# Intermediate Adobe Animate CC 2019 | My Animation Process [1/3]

TipTut.
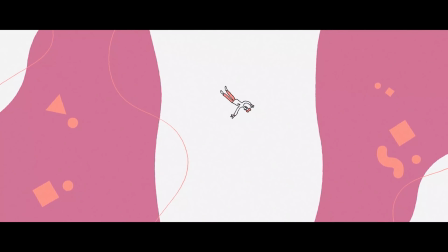0:04 Hello, everybody, and welcome back to TipTut, and welcome to this Adobe Animate series.
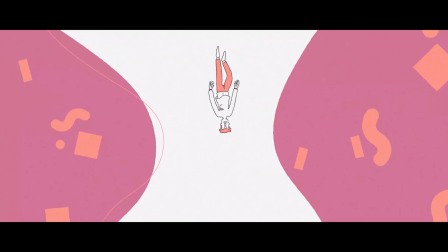0:10 I'm not really sure what to call this one, because it's a bit of a strange one.
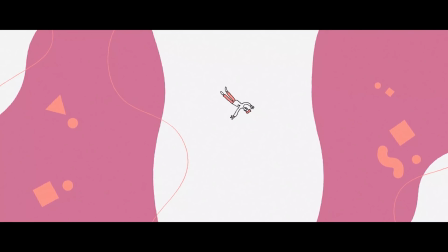0:14 Usually in my tutorials, I'll introduce you guys to a concept that allows you to explore on your own how best to solve that problem.
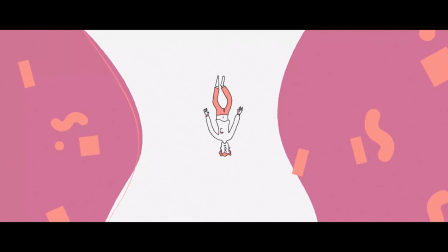0:22 So intro to Adobe Animate introduced you to the software and gave you a little animation that you could create.
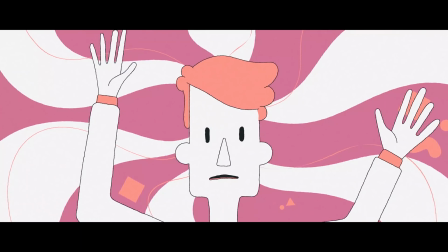0:29 This time, however, I'm going to basically animate the next shot in a project that I've been working on.
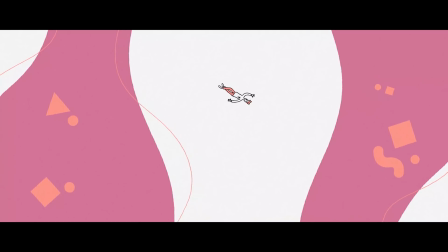0:35 It's been on the back burner for a while now, but a few of you said you'd be interested in seeing how I create this sort of stuff.
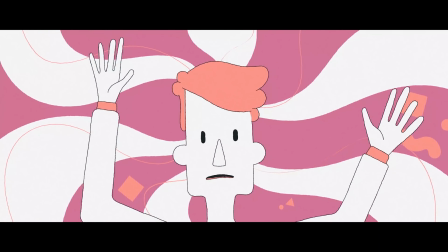0:41 So essentially, I'm just going to take you through my thought process as I animate the next shot.
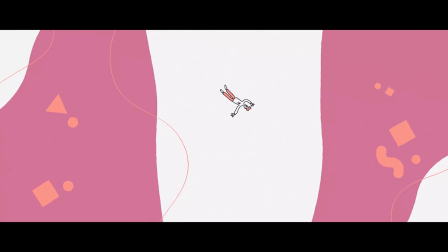0:47 If that's something you're interested in, great. If not, then I've got loads of other tutorials that follow a more traditional format.
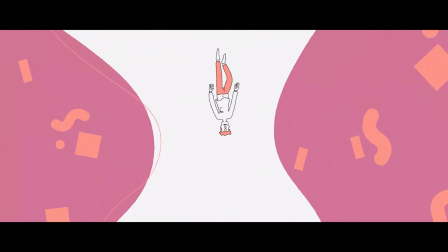0:53 So if this is the first video you're watching on the channel and it's not for you, you can always try another one.
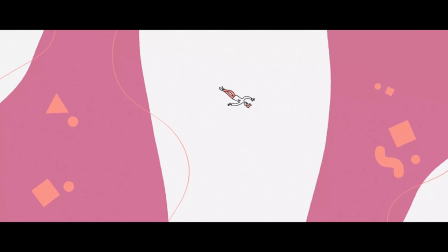0:58 But essentially, what this is a short story, about a minute long,
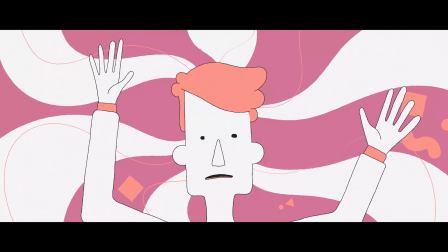1:03 about finding people within the void of just general everyday life.
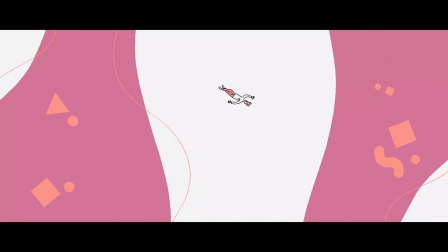1:08 And I'm going to take you through the story before I talk about animating it.
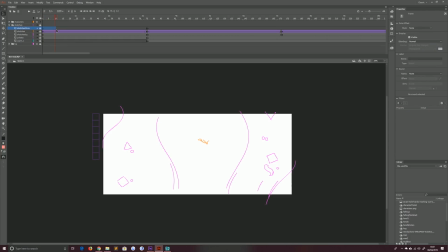1:13 So it's fairly short, fairly simple. I'm just going to hide through the sketches here. There is essentially a man sinking into the void. You get this large shot for the loneliness, then a close-up of his face where he sort of blinks around in confusion, and then a shot of him sinking further in.
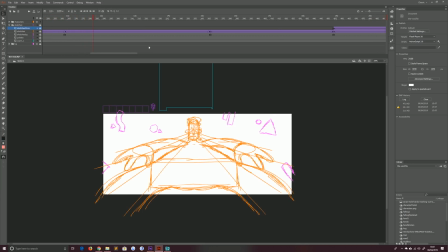1:30 Each shot has a different type of abstract background, which I liked. There's this like heavy angle shot of him looking down, and then he looks to the side and he sees, in fact, that he is not alone in this space. There is a lady there with him. So she then notices him.
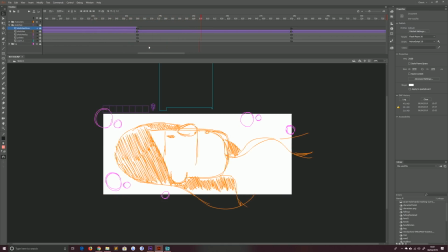1:49 You get a close-up of her face, and again the backgrounds are changing in each one, and they reach out for each other, and you'll see that when they come together, these shots are slowed down because I needed time to figure out what I was going to do with
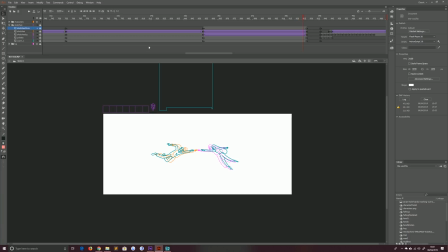2:04 them. So as they reach out for together, they realize that things are better together. And then the film ends. It's as simple as that. So it's just basically a little abstract art piece. Now I have animated the two shots that I just showed you, and you can see them here.
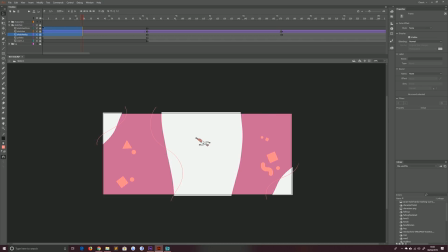2:20 So there's the first shot. If I just hide the sketches, there's the first shot of him sinking down into the void.
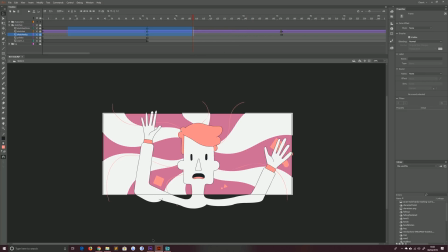2:26 And the second shot of his close-up, you can see this is very clean looking, whereas the version I showed you just now has these rough edges.
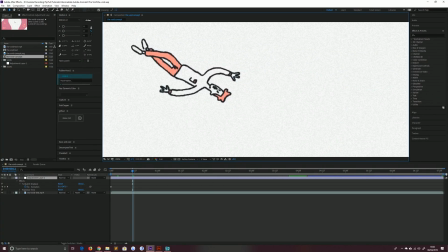2:34 And that is essentially, I take the animation from Animate into Adobe After Effects and I add a
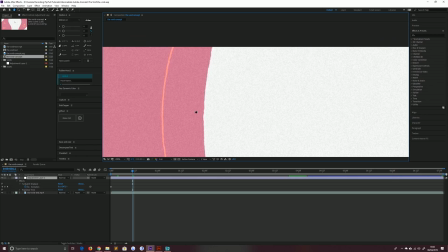2:40 noise and turbulent displace to it to give it this rougher texture over the entire film.
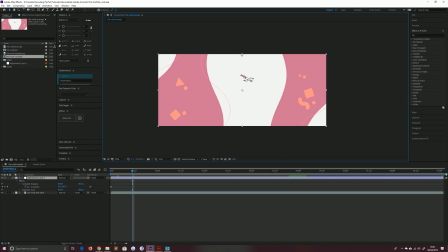2:46 I also add an effect that takes these smooth 24 frames per second animation segments and turns them
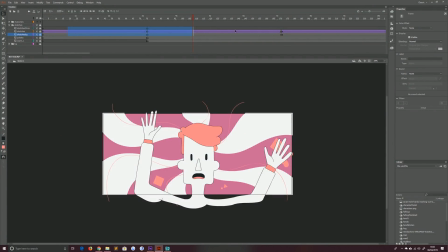2:52 into 12 frames per second so that we can use things like tweening to shift the backgrounds around and stuff like that, but it still maintains that hand-drawn wobbly feel. So this is going to be a bit of a weird series. If it's not for you, I'm sorry.
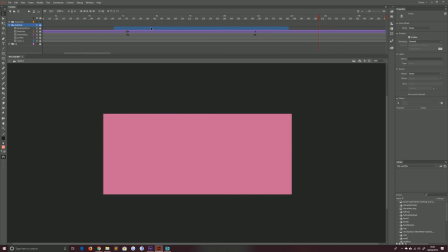3:06 If you do enjoy it, though, I'm going to put the file, the background sketch of this next shot up so you can follow along if you fancy it.
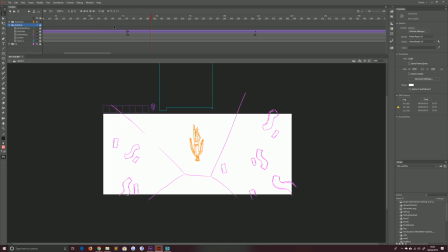3:14 And hopefully some of you guys will get something out of it. So let's just dive right in then.
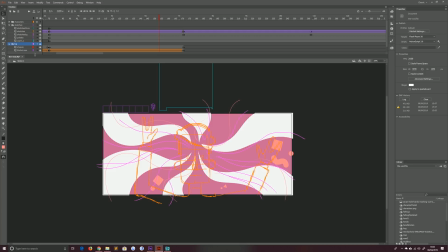3:20 I'm going to briefly take you through what I've got set up, but I'm not really going to explain the intricacies of the software.
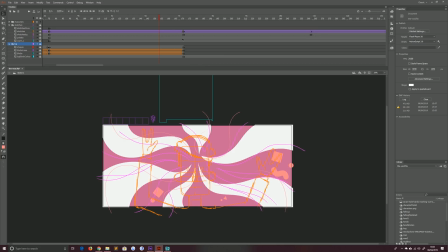3:26 If this is your first time opening Adobe Animate, then I do suggest going to the Intro 2 series first. So that's enough waffle. That's far too much waffle. Loads more than I usually do. Let's just jump right into the actual tutorial.
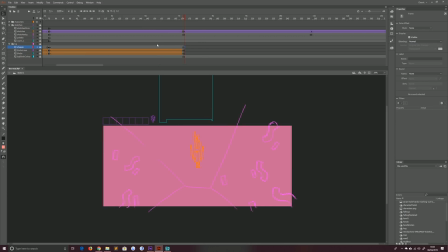3:39 It's basically two stages to what I've been doing, setting up the background with all these blobs and lines and shapes, and then animating the character on top. Usually I pop him inside a graphic and then animate within that.
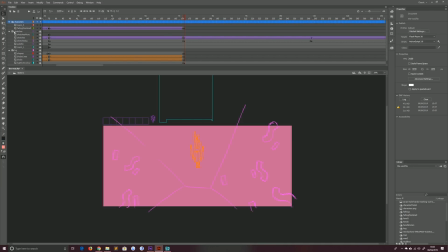3:53 So we're going to take our characters, make that visible, and we're going to collapse the sketches and make sure it's on outline mode, which it is. Okay, so what I've got here is the third shot in my animation, and I'm just going to start on the background. I think that's the easiest place to start.